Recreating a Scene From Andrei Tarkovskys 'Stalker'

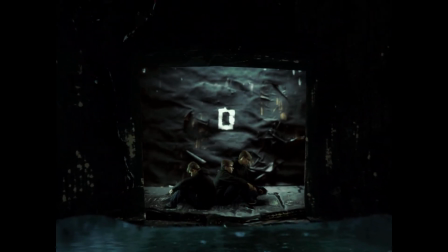So, I recreated a scene from Andrei Tarkovsky's 1979's Stalker, while at home during the quarantine.
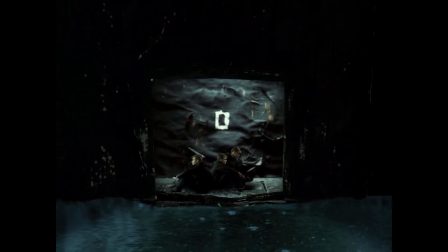What you're seeing now is the final result. This was created as part of the ongoing GMAC film challenges, so if you're looking for something to do, you can find a link to that in the description.
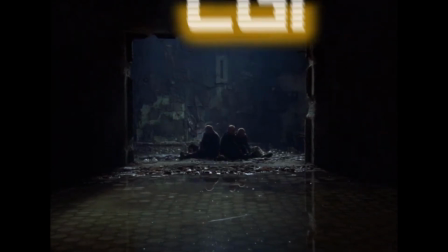Here's the original scene. To start off with, I figured out how I could approach the shot. I could use CGI or I could try something I hadn't before and try out using some practical effects.
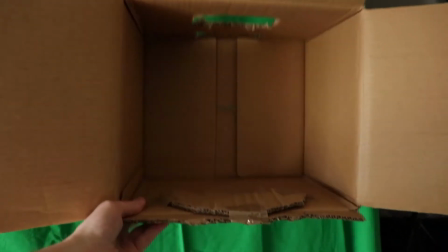I decided to use a cardboard box as my set. I cut a box into shape and created a little platform where I would add myself in later.
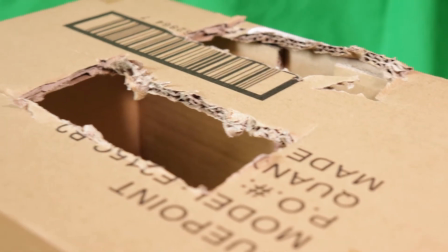I then added a hole in the roof for the light to shine through. I used some separate cardboard which I also cut out to make the doorway.
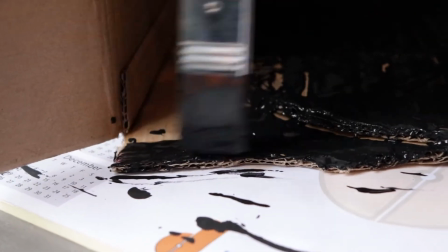I then painted it all black and to add some texture I painted over some scrunched up tape on the paper.
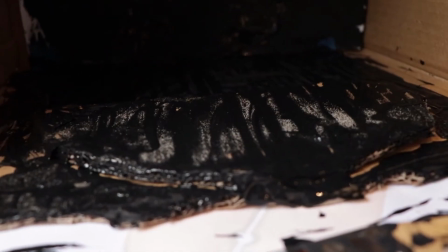I also poured some sand on it while it was drying, again to add some more texture.
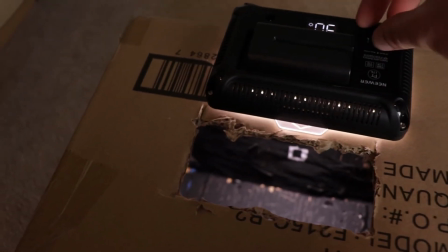To set up the set, I used a small LED panel placed over the hole that I'd created earlier in order to light up the back of the box.
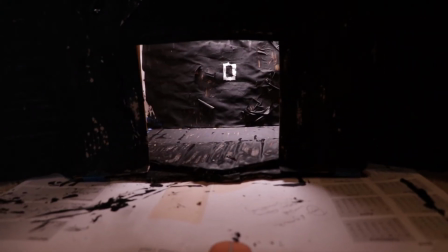I then also set up a softbox to light it up from the front as I found that the black was absorbing a lot of light, making it hard to see without cranking the ISO way up.
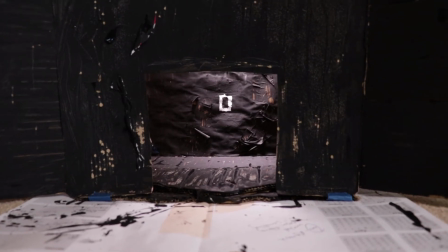I then filmed this section using a wee dolly on the ground of my bedroom. Before filming, I also used some scissors to scrape off a little bit of the paint to add more detail to the scene,
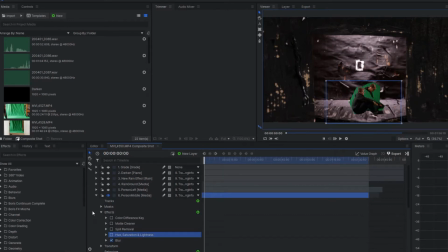which would also allow the movement of the camera to be tracked a little easier later on when compositing all the different elements together in post.
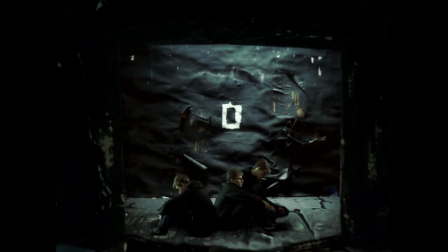For the three characters sitting in the environment, I knew I was going to use green screen, so I set this up by flinging some green cloth over my wardrobe.
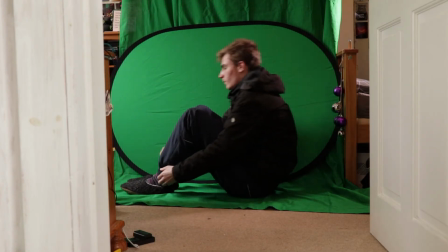I later on decided to add in my portable green screen, as the other one wasn't looking so grate with lots of creases.
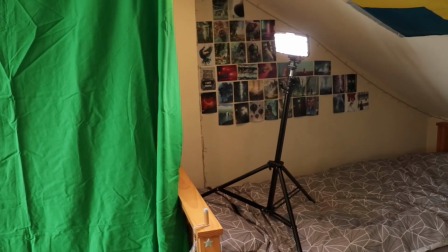I lit this from behind, literally placing an LED panel on my bed in order to get it to work.
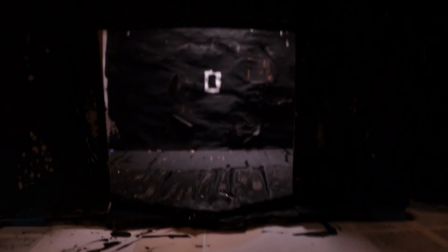This was to make sure that the light sources from the set would match the light hitting my characters, so they would better blend together.
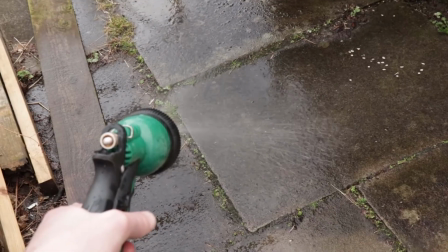I then recorded these three separate characters. For the water, I literally just recorded myself spraying water onto the ground in my garden.
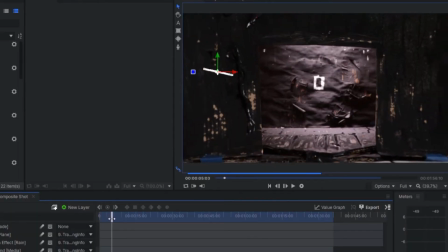Now on to compositing. The first thing I did was track the footage inside my software of choice. I'm using HitFilm here.
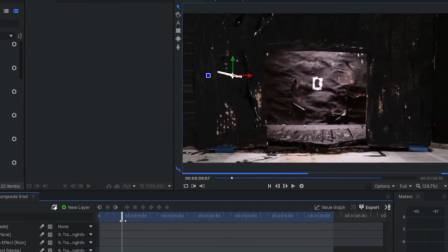First off, I tracked the movement of the camera using two points in order to get the scale information. I ended up tracking the little marks that I scraped off earlier.
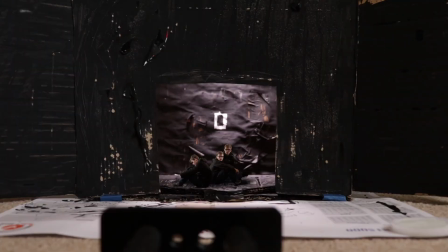I then applied this data to a point. I then added my green screen footage, scaled it and did some masking, chroma keyed it, and then attached it to the tracking point.
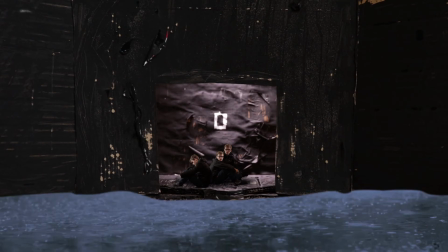I then did something similar with the water layer, just masking it out and also attaching it to the tracking point.
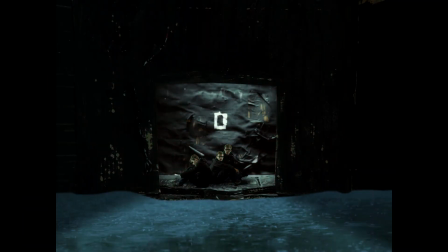Finally, I added some colour grading effects, including the classic stalker aspect ratio, and then last of all I added in the rain effect.
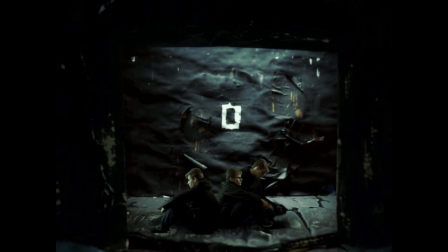And that's how it was made. If you want to see any of these steps in more detail just let me know. You can see more behind the scenes content over at the Unseen screen.
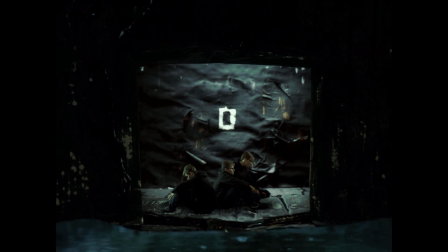My name is Rowan Henderson, thanks for watching.